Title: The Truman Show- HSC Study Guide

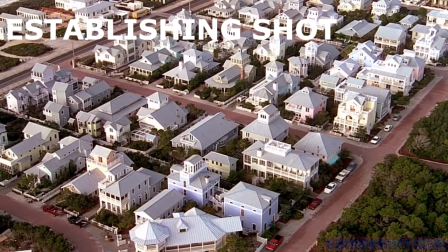248s
The establishing shot shows the setting of the world that Truman is in. The medium shot, which shows Truman from the waist up and brings our attention to him.
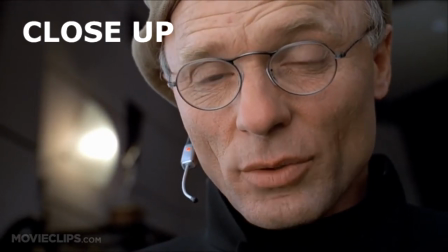255s
The close-up brings attention to a detail which is shown in the scene where Christoph talks to Truman. The two-shot, where Truman and Meryl were having an important interaction.
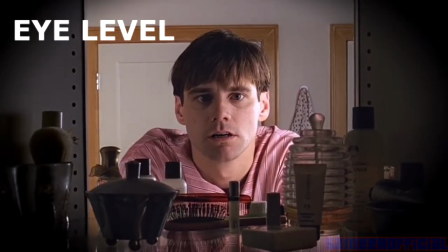263s
The eye level showing neutrality and honesty, depicted in most actors' cameras focused on Truman.
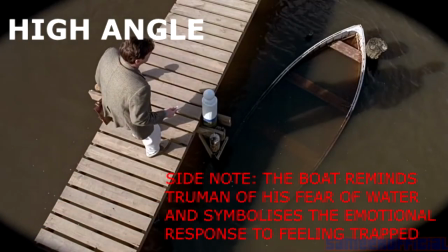269s
The high angle shows Truman to be a small or insignificant character, and provides a sense of insecurity or fear.
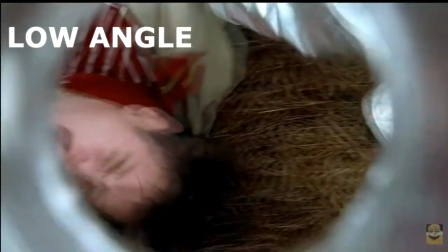275s
The low angle signifies a powerful figure, such as the hazmat suit men, who chase down Truman.
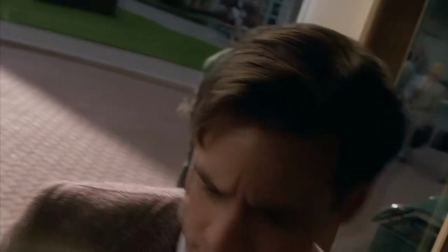284s
The element of camera movements in the filming world allows the creator of the movie to express their ideas and thoughts in a visual form, which overall is an attempt to increase the overall meaning.
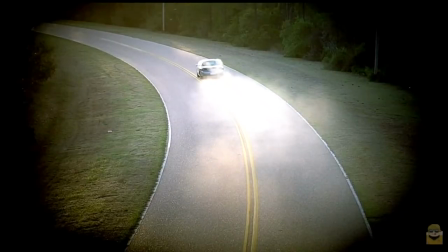293s
The Truman Show is packed with these techniques from start to finish. Techniques that are shown in the Truman Show are panning, tilting,
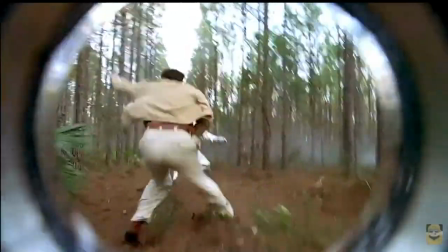300s
zooming and dolly tracking which are all used to continually track Truman's actions as he is the main focus of the film and further explores the theme of his life constantly being monitored.
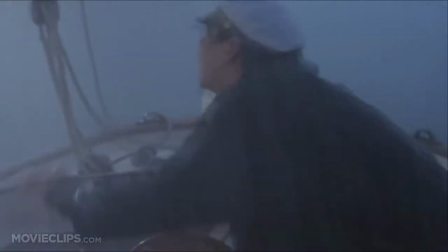313s
The use of lighting is an essential filming technique that creates the atmosphere that the director inspires for.
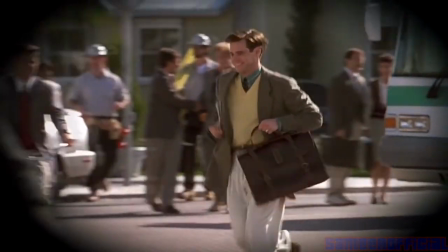319s
Throughout the film a bright and vibrant lighting effect creates the feeling that Sea Haven is a happy and safe place,
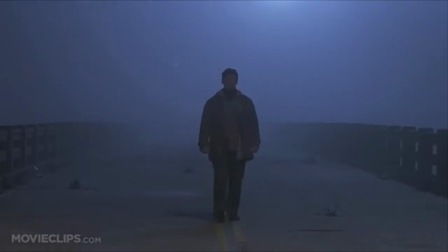324s
however in some more story-driven scenes such as the reintroduction of Truman's father,
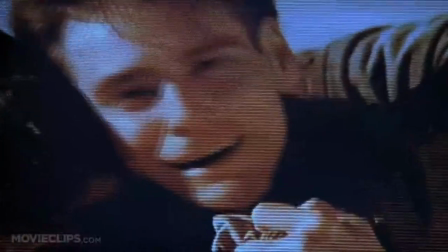328s
the lighting is rather dark and gloomy to provoke sadness or a sense of uneasiness to the viewer and Truman himself.
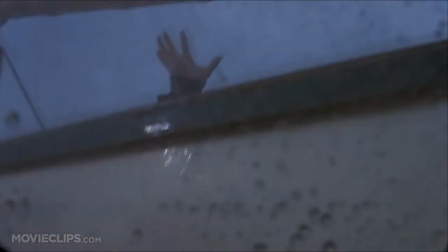334s
A state of fear or nervousness can also be provoked by lighting, as seen by the boat scene with Truman and the storm.
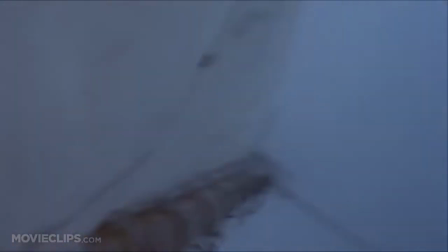340s
The absence of lighting creates a dark and uneasy atmosphere relevant to the scene.
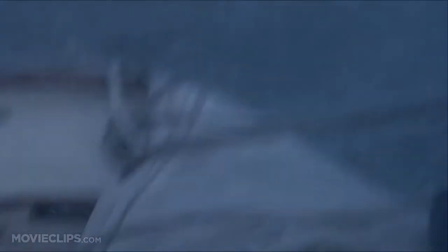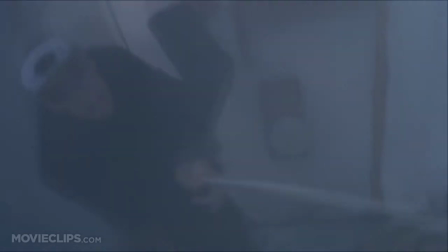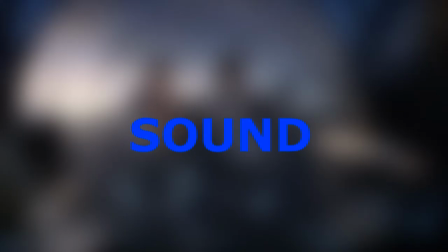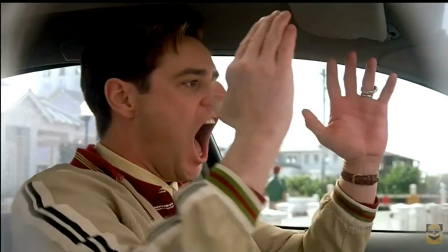361s
Sound is an important factor in the mere creation of the film itself.
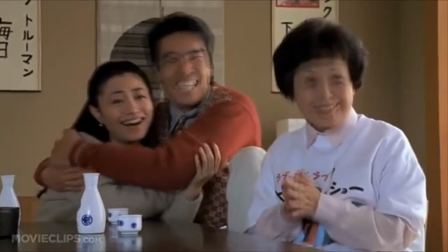365s
Sounds created in the Truman Show can be diverted into separate categories, diegetic sound and non-diegetic sound.
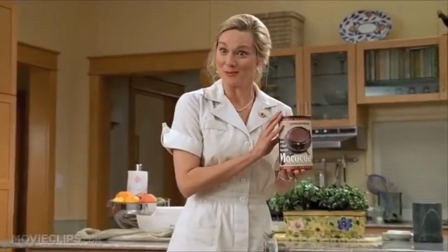371s
Diegetic sound occurs when the source is located in the scene or what the character hears and is used to provide a general understanding and context of the scene.
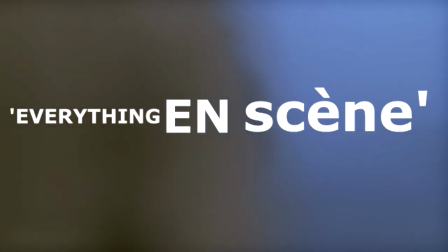379s
Diegetic sound is part of the miss on scene or everything in the scene and is usually represented by someone talking,
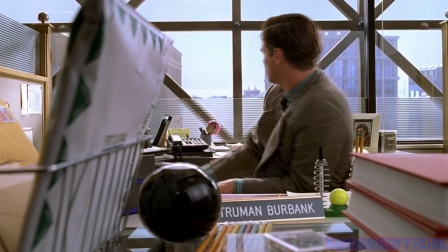385s
a phone ringing or in terms of the Truman Show, the scene in which Truman talks to Kristoff.
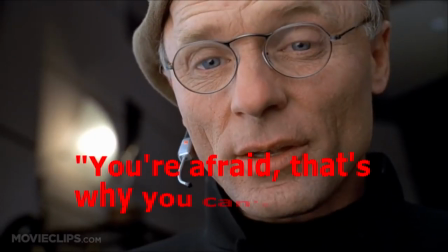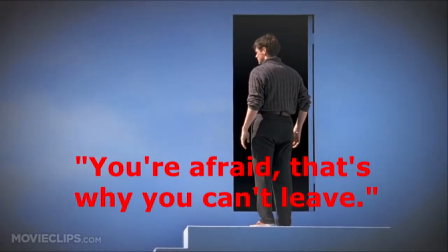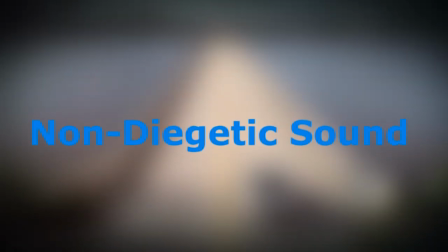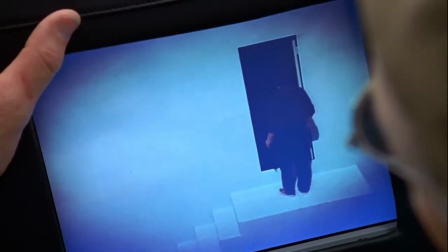410s
Non-diegetic sound is the sound that is not sourced from inside the scene but outside. background
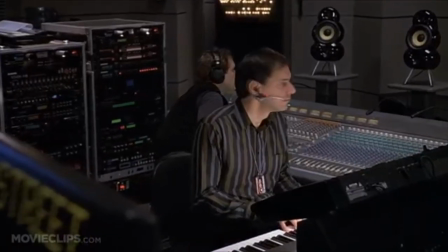416s
music or voiceovers are examples of non-digetic sounds as they are outside of the character's perception.
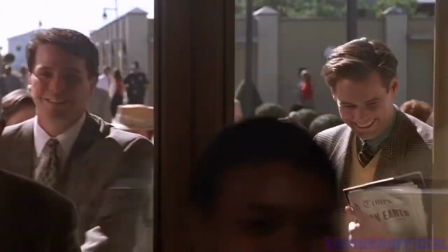421s
The lighting classic piano music in the beginning scenes of Truman entering the forum of Seahaven it's outside of Truman's perception but creates a unique mood,
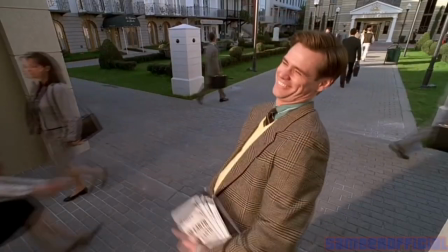429s
ultimately distinguishing Truman's understanding from the viewers.
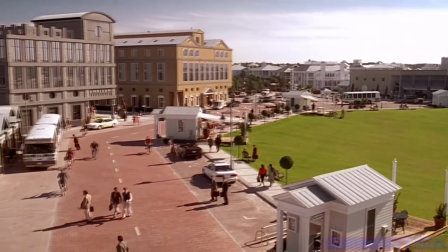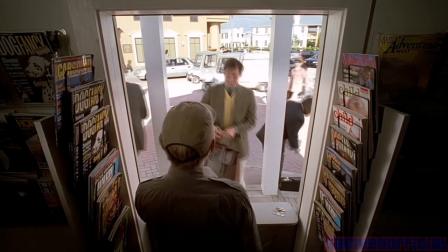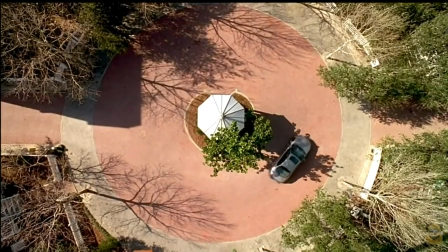443s
That's it for this video and I hope you learned a thing or two about the way the narrative of the Truman Show is reflective of our current society by feeling trapped,
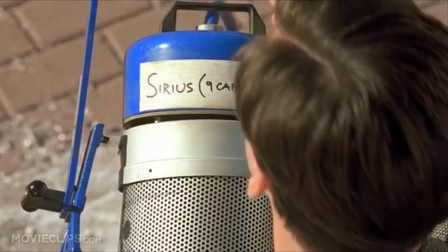451s
limited or restricted as well as the incorporation of camera slash film techniques and symbolism to amplify the meaning of these distinctive ideas
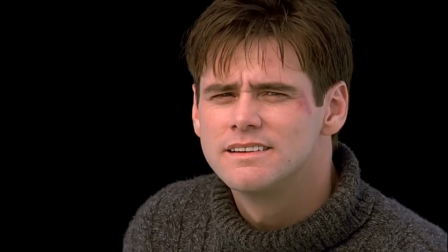459s
by the representation of Truman rebelling against the show. Thank you all for watching, oh, in case I don't see ya, good afternoon, good evening and good night.